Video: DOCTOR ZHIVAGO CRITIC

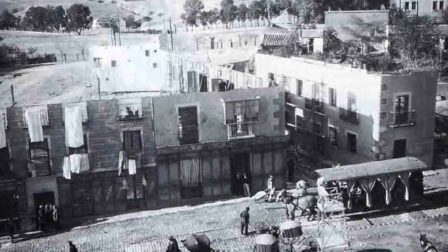[4:04]
To create the authenticity of the location, 2 full-scale 1920 Moscow streets were created, taking 18 months to build.
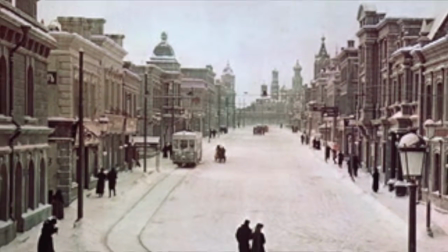[4:10]
Unlike other sets, the Moscow recreation was not a long facade propped up by wood. Lean's team essentially created homes with fully furnished interiors that could be used for filming.
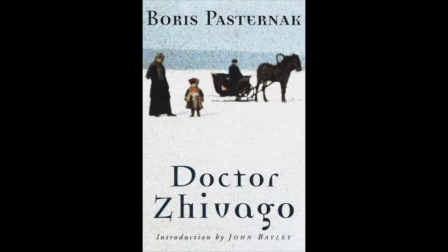[4:20]
The film was adapted by Boris Pasternak's novel of the same name and was completed in 1956.
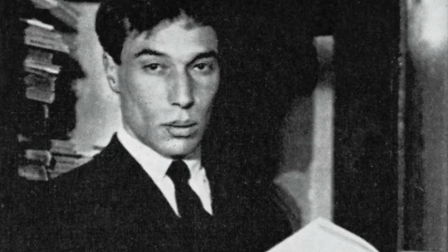[4:26]
It had to be smuggled out of the Soviet Union and published by an Italian, spending 26 weeks atop New York Times bestsellers list.
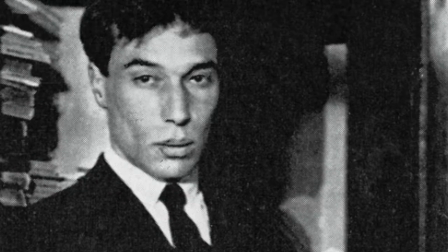[4:33]
In 1958, Pasternak was awarded the Nobel Prize for Literature, mainly for his work on Zhivago.
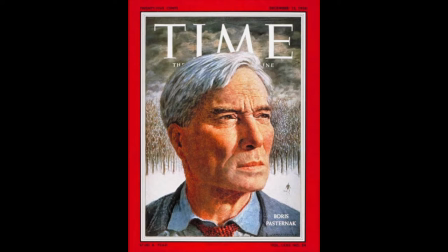[4:38]
While this story is a reflection of the Stalin Revolution, Pasternak does an excellent job of relating his experiences to those of Zhivago's himself, creating a more believable character. Inaccuracies.
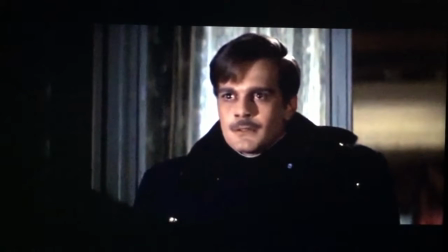[4:52]
During the protest scenes and the subsequent attack of the soldiers, it's supposed to be a bitterly cold night,
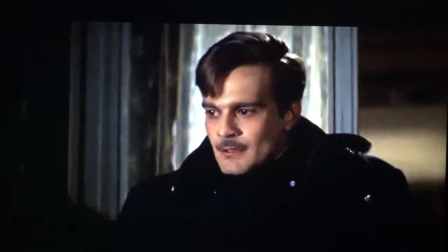[4:57]
but there are no visible breath clouds from humans or horses, which proves that the scenes were filmed in a very warm environment.
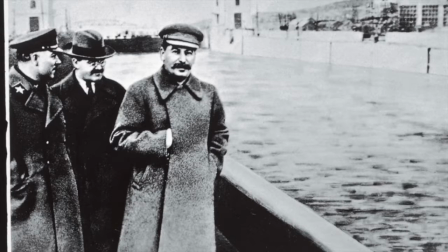[5:03]
Spies, secret police, censored poetry, and the party are largely emphasized for the purpose of drama.
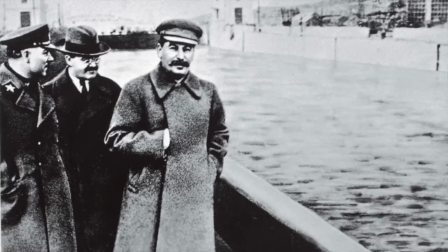[5:08]
If you couldn't guess from the history mentioned earlier, the Bolsheviks were far too busy in 1917 to hunt dreamy dissidents like Yuri Zhivago.
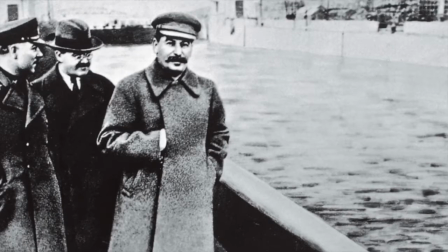[5:15]
Although they were fanatics, they allowed enough freedom so that a poet like Zhivago could publish his work without fear of persecution.
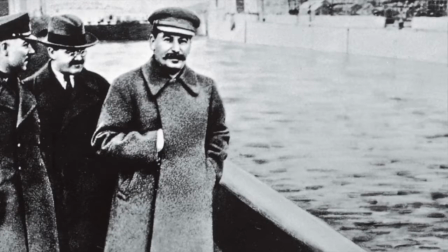[5:22]
This, however, helps to create the conflict for Zhivago, adding to the storyline.
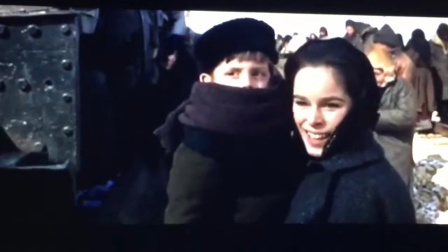[5:26]
The Urals are gradually rising mountains, without snow-capped peaks visible from flat places, making the scene inaccurate to the true landscape.
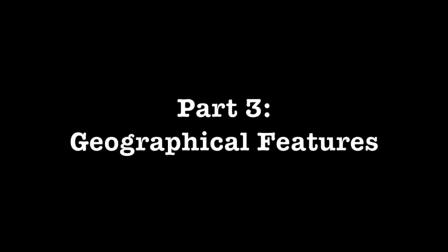[5:38]
Part 3. Geographical Features.
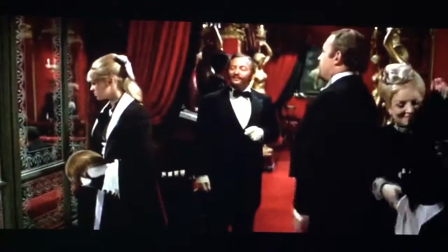[5:42]
Zhivago's story begins when he moves to Moscow and begins his training to become a doctor in the years before the Great War.
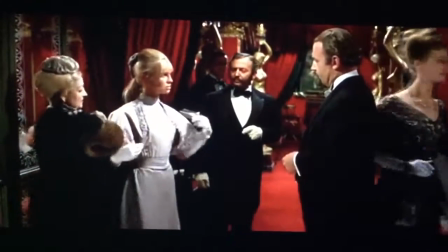[5:48]
This post-revolution era created a beautifully colored upper-class city, mixed with the contrast of the slums.
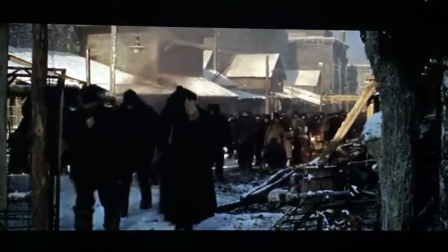[5:53]
The rounded peaks of buildings, laced with snow, is the perfect backdrop for revolution amongst the lower class, wielding the vibrant red of communism.
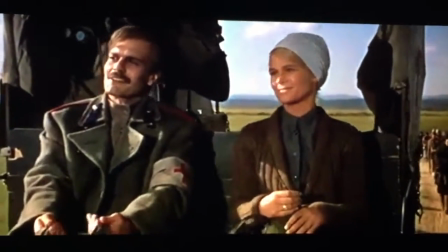[6:01]
After the outbreak of war, Zhivago was recruited for a military hospital in a village on the Western Front.
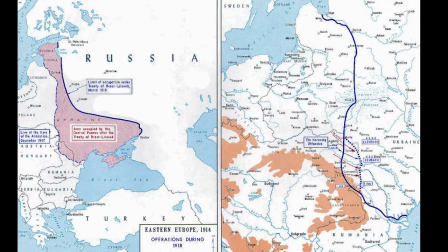[6:07]
Here, Laura and him fall in love. Across the center of Europe, Laura's fiancé Pasha fights for Russia on the Eastern Front, depicting the hardships of the Russian army.
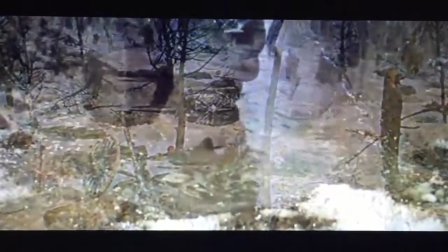[6:15]
The snow is constant, soldiers are starving and ill-equipped, and they face a far more superior German force.
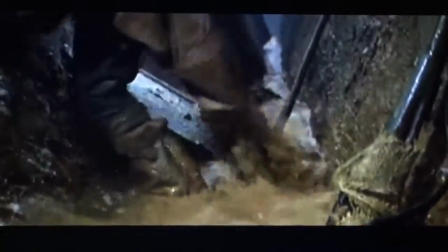[6:20]
After a failed charge to the barren and blown-up field, they are easily gunned down.
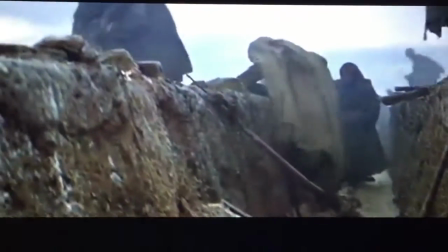[6:24]
This situation occurred for many regiments across Europe, eventually leading to Russia leaving the war effort in 1917.
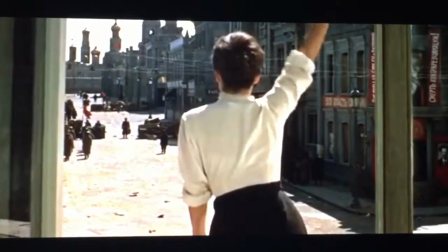[6:29]
When Zhivago arrives home, he is met with a world he no longer knows. Color and laughter are replaced with the bleak and destructive civil war.
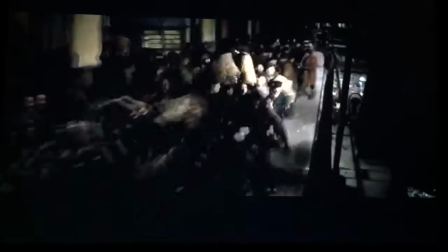[6:37]
Moscow at this time was a central location for the Bolshevik rule, causing Zhivago and his family, along with many others, to travel north to farmland.
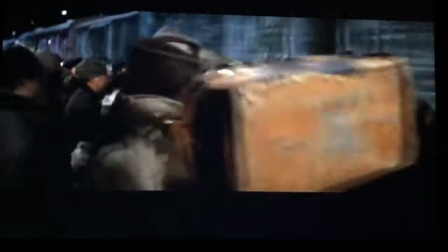[6:45]
They take refuge just outside the fictional city of Yuriatin, based on Perm, in the Urals.
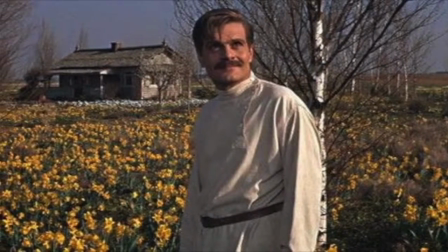[6:50]
This beautiful farmland goes on for miles and is overlooked by the Ural Mountains.
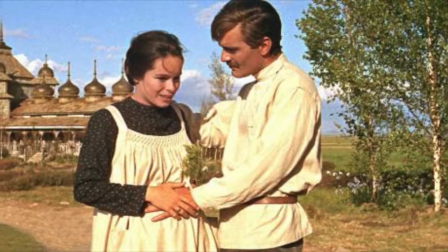[6:54]
Here, amongst the wildflowers and open sky, Zhivago rekindled with his wife and son after 3 years of separation from the war.
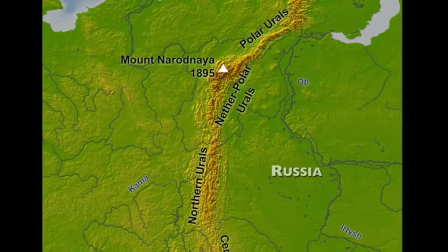[7:02]
The Ural Mountains, or simply the Urals, are a mountain range that runs approximately from north to south through western Russia.
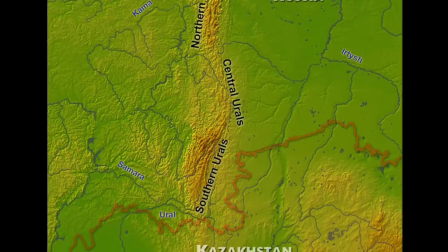[7:08]
They have rich resources, including metal ores, coal, and precious and semi-precious stones.
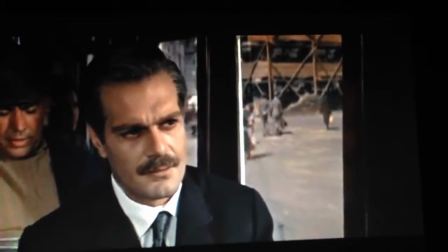[7:13]
Years later, a broken and tired Zhivago comes back to Moscow, changed by the Stalinist era.
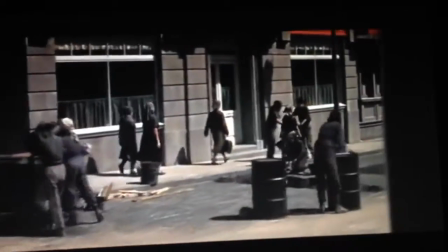[7:18]
The colors are gone, replaced by simplistic grays, browns, and blacks, representing the hard times of agriculture and industrial work.
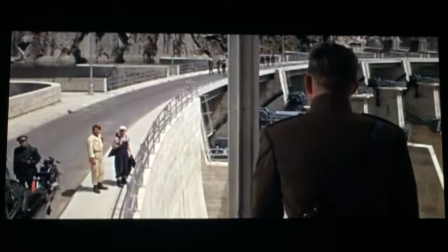[7:25]
Finishing the film as it started, the El de la Vila Dam, located on the border of Spain and Portugal, is the perfect backdrop for a happy ending to this epic film,
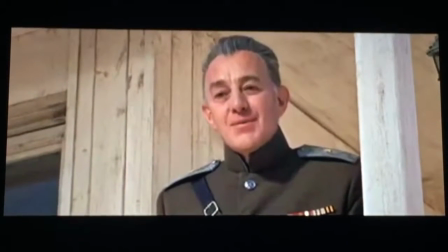[7:33]
tying up the whole film again with Yevgraf trying to prove that Tanya is Yuri and Laura's daughter.
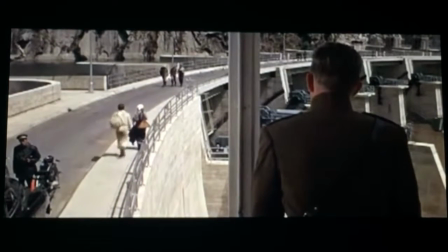[7:38]
As Tanya leaves, Yevgraf notices that she carries a baleka, an instrument that Yuri's mother was renowned for playing.
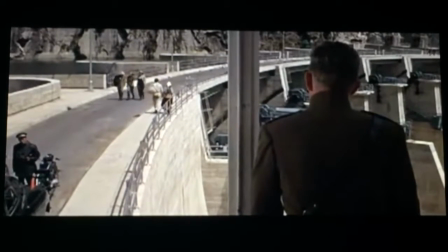[7:45]
Questioning her further, he learns that Tanya has a gift with the instrument, thereby implying that she is their daughter after all.
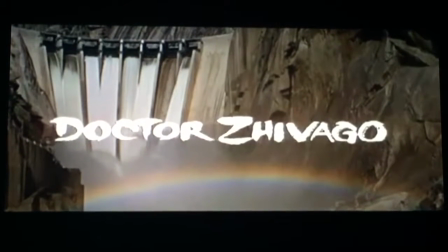[7:51]
This happy moment is emphasized by the rainbow arching over the cascading water. Part 4.
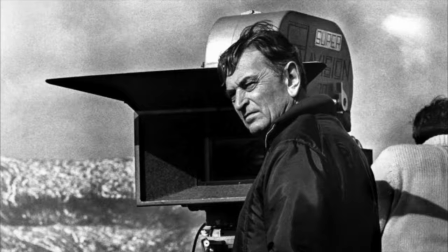[7:56]
Film Techniques. Directed and cinematographed by Mr. David Lean, the highly acclaimed director,
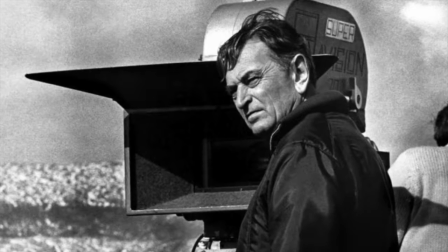[8:03]
Zhivago captures the breathtaking scenery, snow-capped mountains, a frozen palace, and the turmoil streets of Moscow.
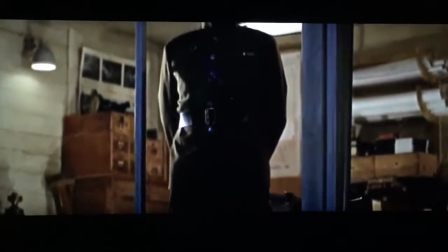[8:10]
The movie begins in a very somber mood.